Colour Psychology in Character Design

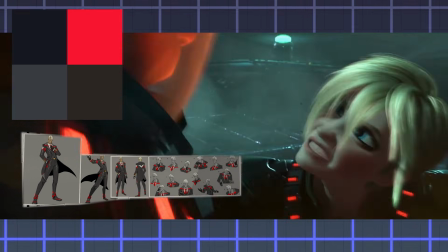(16:59)
Then there's the scheme of lots of black with a little red. This scheme is basically just an angry and immoral person.
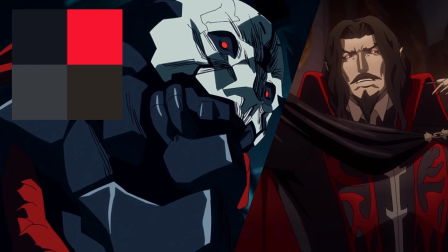(17:05)
That's really it.
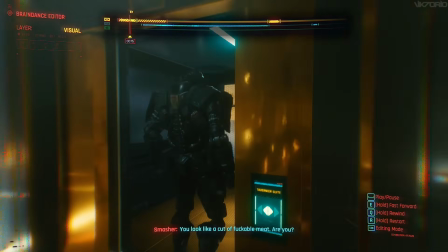(17:08) You look like a cut of fuckable meat, are you?
Next, we're going to cover my three favorite color palettes for characters.
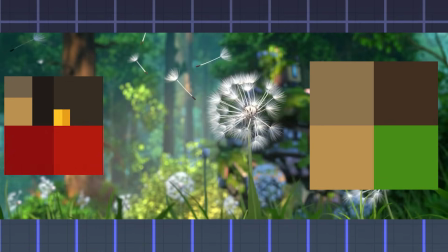(17:17)
There's a palette of earthy tones mixed with another color, usually green or red,
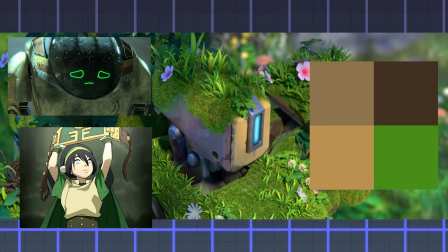(17:21)
which means they're reliable with another quality attached to them, such as dependability and meekness, or anger and passion.
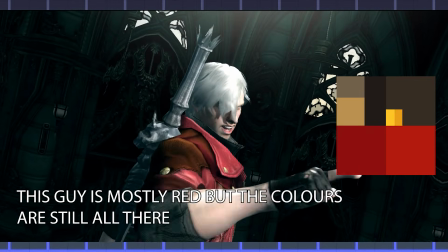(17:28)
Another thing to take into account is some of these color palettes, the amount of the colors used will change depending on the character,
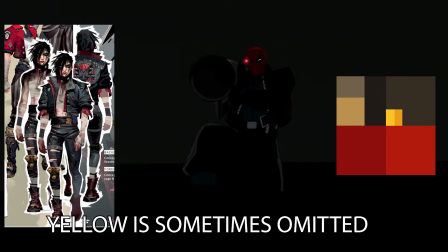(17:34)
so technically the yellow could just be someone's hair instead of the golden trim,
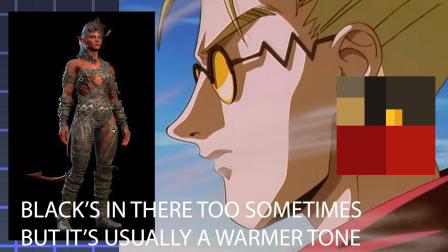(17:39)
but it's technically all the same colors can be found, or one of the colors is more like a highlight to another color, especially if it's a leather.
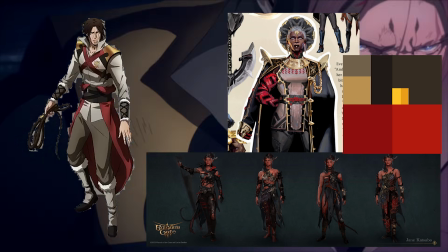(17:46)
If you also add a little gold trim to this design, it makes them look regal, so you end up with a character that's royal, practical, and angry.
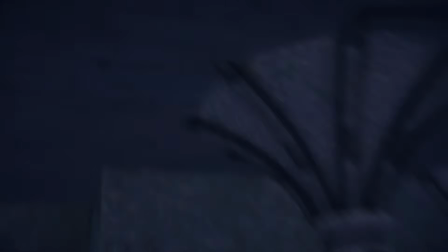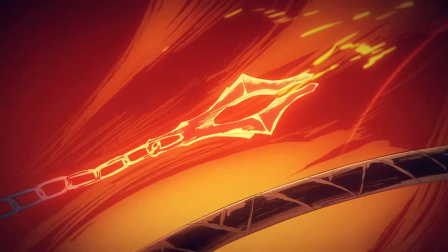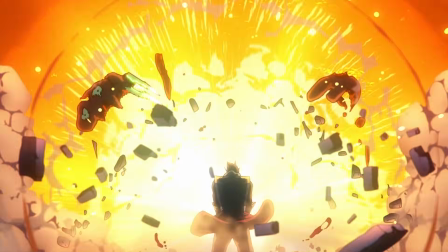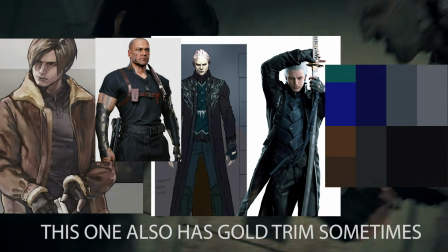(18:11)
Then we have a scheme that's mostly dark blues, with black, gray, and brown. This is almost always given to characters that are not sociable, but their personality is consistent.
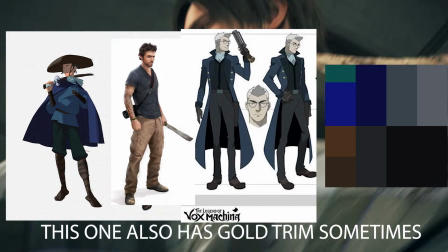(18:20)
You can count on them to be themselves, even if they're not the most outgoing person.
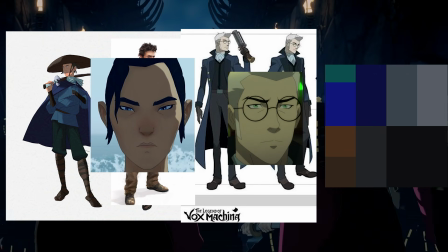(18:24)
The scheme is usually given to people with blue to cyan-colored eyes, as the color scheme with their eyes typically match.
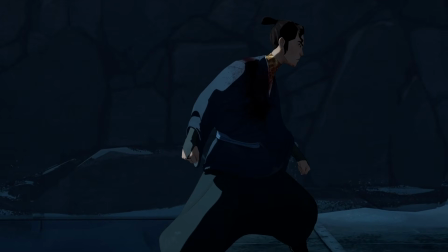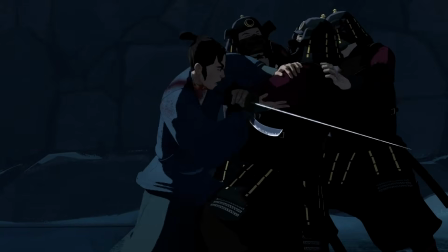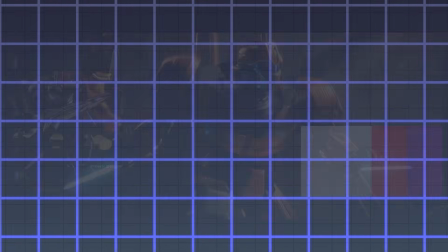(18:44)
The last scheme to talk about is one with lots of blacks, grays, and purple with a hint of red.
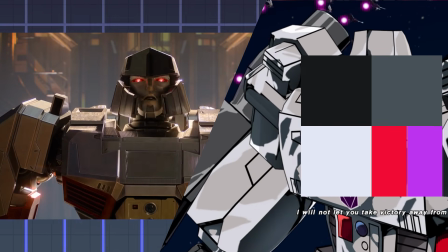(18:49)
This scheme is given to characters that maybe had some sort of fall from their morals. They're typically angry, a bit corrupt, and more than willing to use violence to get their way.
I will break before I yield.
And that is the basics of color psychology, another aspect taken into consideration with character design.